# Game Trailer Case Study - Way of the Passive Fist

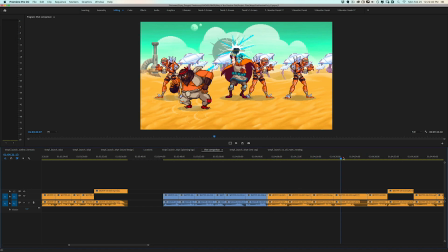I just did lots and lots of takes from different parts of the game.
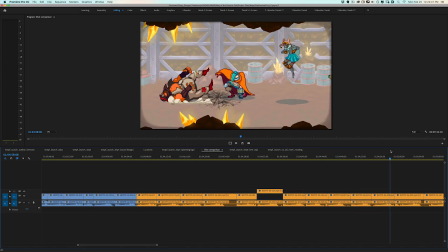You can see a lot of times they're just repeated characters, or maybe the distribution of characters didn't look good.
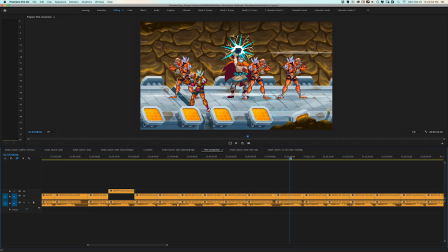You know, this one here, they're mostly the same character.
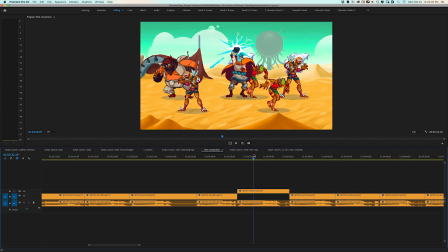But for the final version, I had five characters here, which, yeah, a couple of them are the exact same, but I just liked just how many bodies there were.
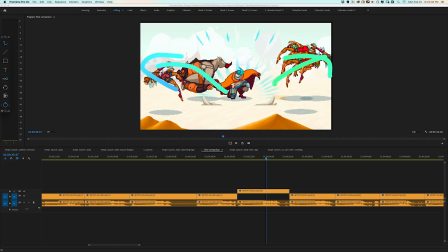Just, it just looked very impressive. all makes it look it makes it look very powerful
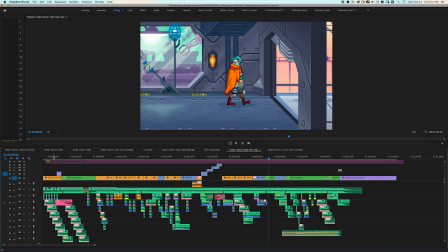okay so this is the next sequence in which i just incorporated a lot of that new capture and i did other things like
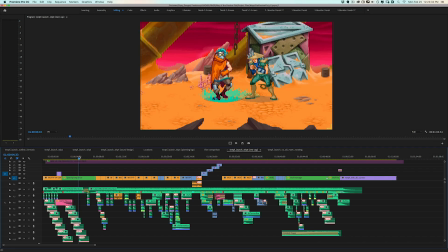making sure that the character lined up perfectly in these montages so the only thing changing was the background and it
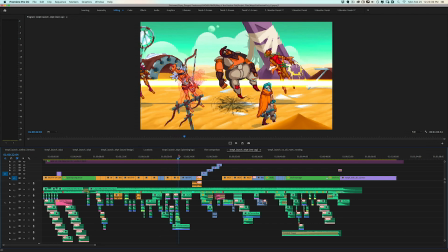just looks very seamless and here i care a lot about eye trace so for example
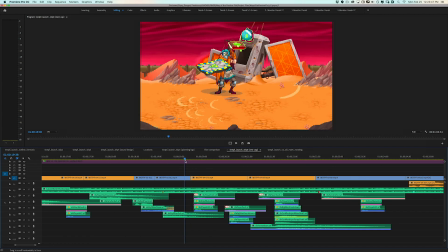this movement from this isn't perfect here but
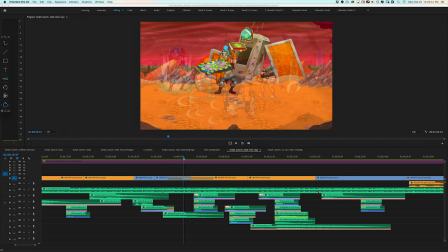the character's here and then in the next shot the character's here that moves here so we just want to continue that motion so you can see the character's in center
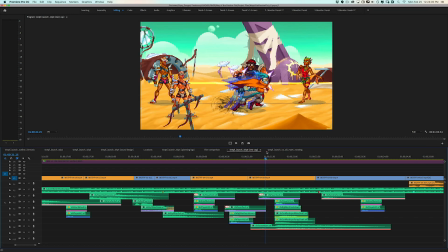then it's off to the left moving over towards the right and then kind of moves back a little bit to the middle but everything's kind of generally moving
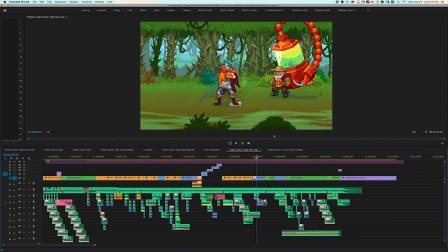in this sort of direction and all the sound effects were in place already so just had to make sure everything was nicely lined up.
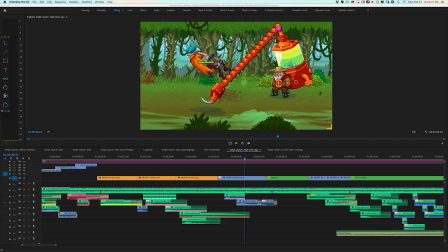Here's another example for composition. For this boss battle, I used this shot because, again, I like this diagonal movement here.
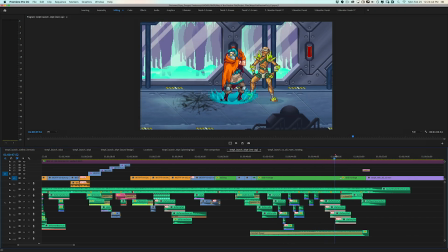And then for this end zoom here, I just added a little bit of movement just so it's a little bit more exciting as we get to the end.
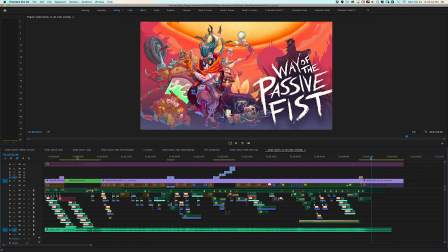And this very last sequence here is basically the exact same thing as the previous one.
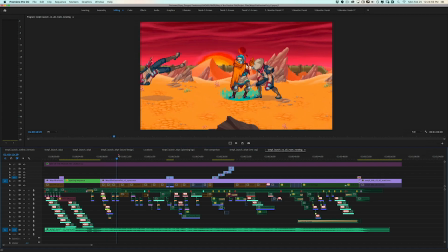But the difference is that everything has been scaled up in After Effects instead of using Premiere.
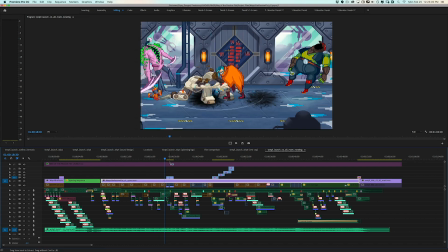So you can see this is a rendered out version, which let's look at it in After Effects.
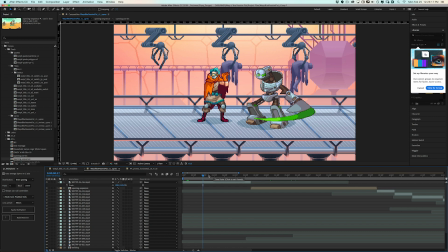Okay, so here's the project in After Effects. These are all the shots from the trailer.
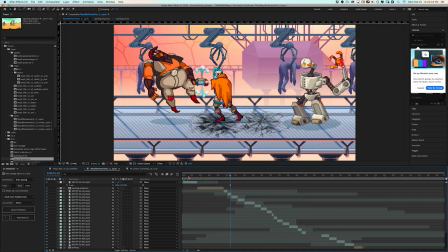And the reason that I did it here is because with pixel art, when you scale it up in something like Premiere,
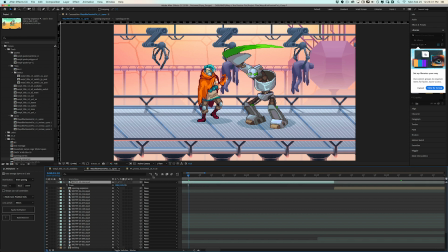the pixels can get blurry, which I'll make an extreme example here.
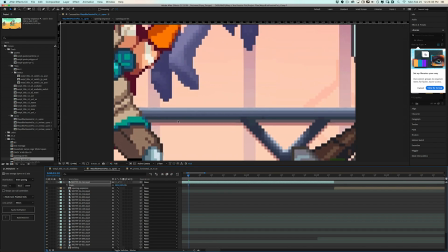So let's zoom way in and And just look at these pixels, they're very blurry,
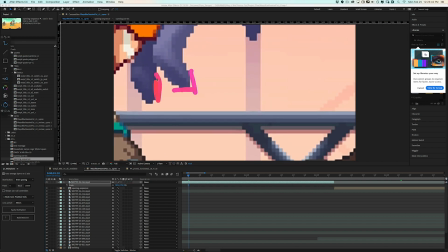there's a lot of kind of fringing here and it's just not these nice crisp pixels.
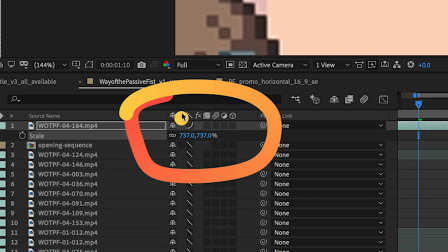So over here, under these switches, you have this one here with this little kind of jagged line.
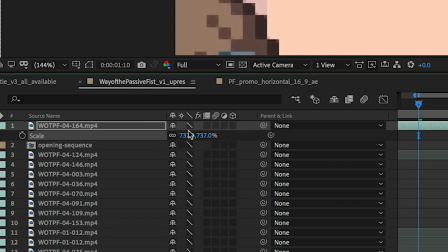And it has a few different modes, but for pixel art, if you switch it to this one which is pixelated,
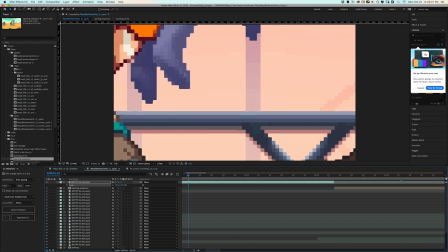this means that it's at nearest neighbor scaling. which you can see, just look at these pixels here when I toggle it around,
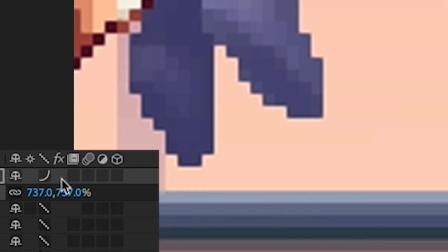you can see this mode looks very blurry. This mode is kind of sort of a little bit sharper, but it's still blurry. Whereas here they're nice and straight. Now, obviously I wouldn't normal, I wouldn't ever zoom in this close,
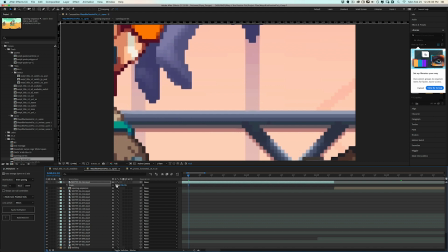but having this mode to make everything seem extra sharp, uh, just makes everything look better.
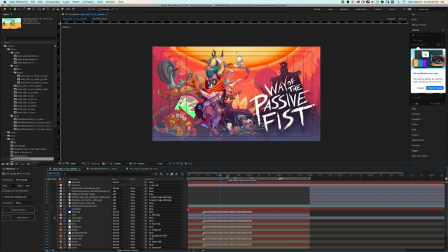And then briefly, I can just show the basic idea behind how I made this end card, which is pretty much just using this one After Effects script. They sent me this logo art,
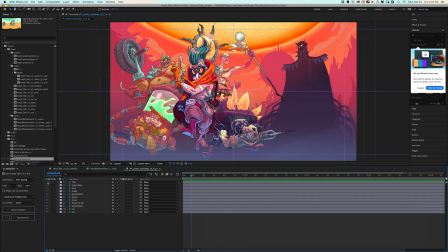which has all the different layers for all the different characters and the title and all the different bosses here.
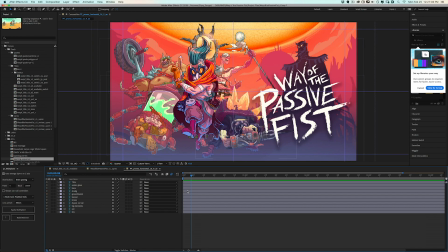And I just used this After Effects script called Multiplane,
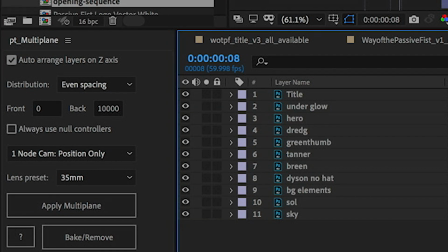which you can see this panel here and basically all i have to do is say how far i want the front
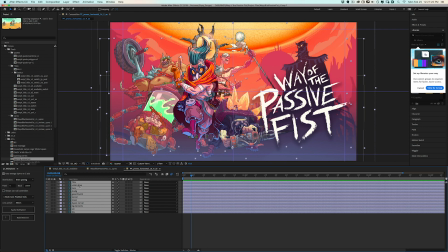element to be in relation to the back element so here i just as a test i set this at 10 000 pixels and i just hit the button
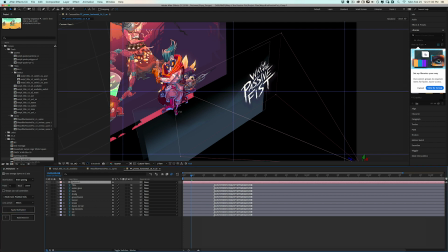and you can see in this custom view that it's now offset in 3d space what the script does
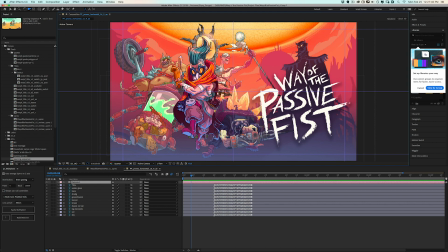is that it makes sure that that ensures that all everything in the composition is still at the same size even though it's all offset in 3d space so now if i move the camera in and out then you get that nice sort of
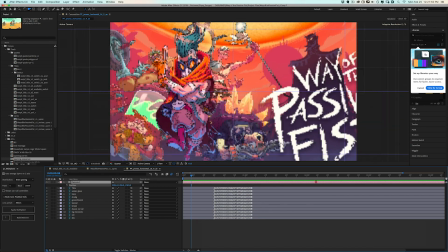parallax look which just makes the 2d art look a little bit
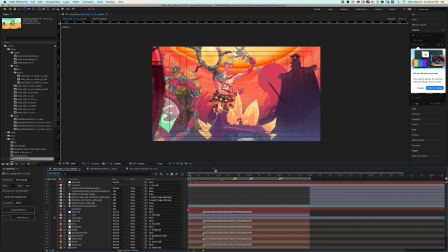more exciting um in fact in this end card i also just added like a little bit of animation to the characters uh using the puppet tool you
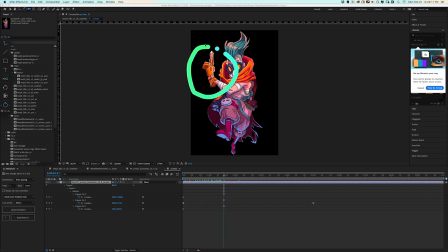can just see here if you look at the character's hand it's just just moving a little bit. You know, it's nothing terribly amazing, but just to add a little bit of movement and make it a little bit more exciting.
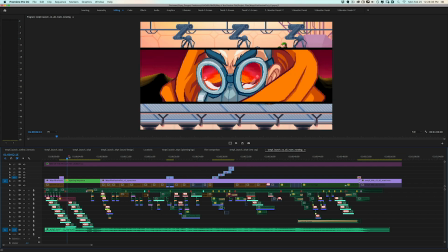Okay, and that's pretty much it. This was a very atypical project in that I just knew exactly what I wanted from the very beginning.
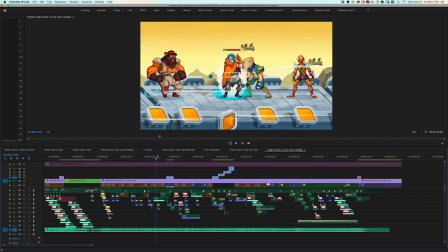The music was amazing. The gameplay was a lot of fun.
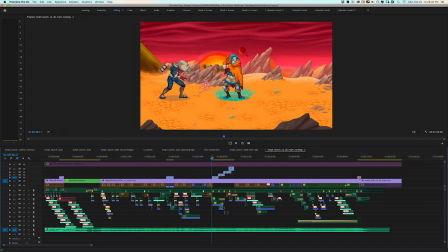And this is very representative of like a very smooth beginning to end process for the trailer.
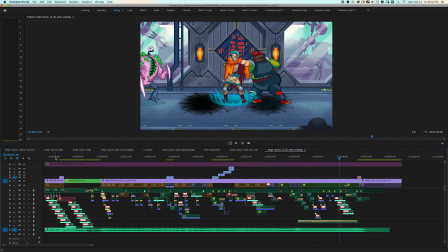But hopefully this was interesting to see How everything came together. So now let's just take a look at the finished trailer
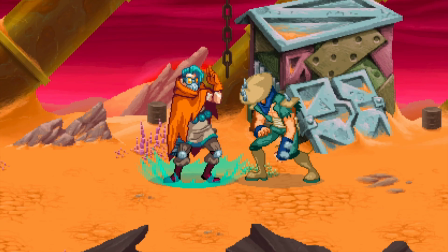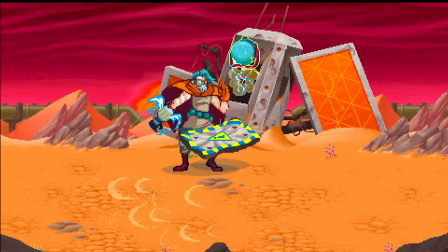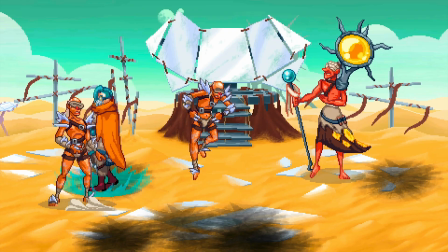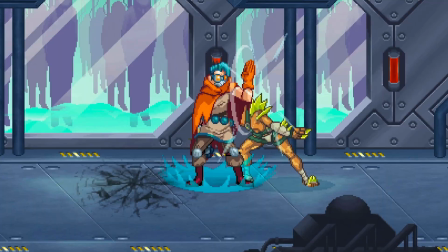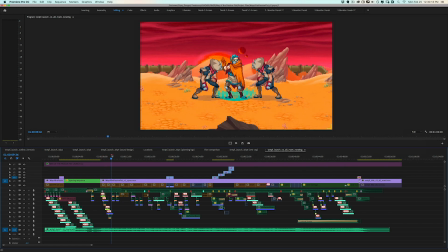All right So hopefully you enjoyed watching this Please let me know in the comments below if there are any other trailers that I've made which you'd like a behind-the-scenes Look at and if I have the project files for it Then I'll try to make another video like this for that particular
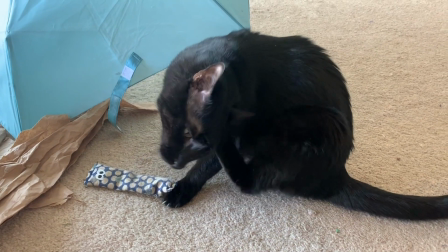trailer And if you like this video, please like and subscribe hit that bell and all that good stuff and You know leave me a comment.
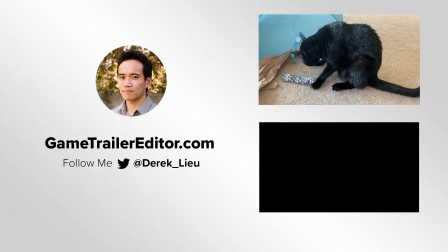Let me know if you like this video if you didn't let me know why Thanks for watching and have fun Thank you.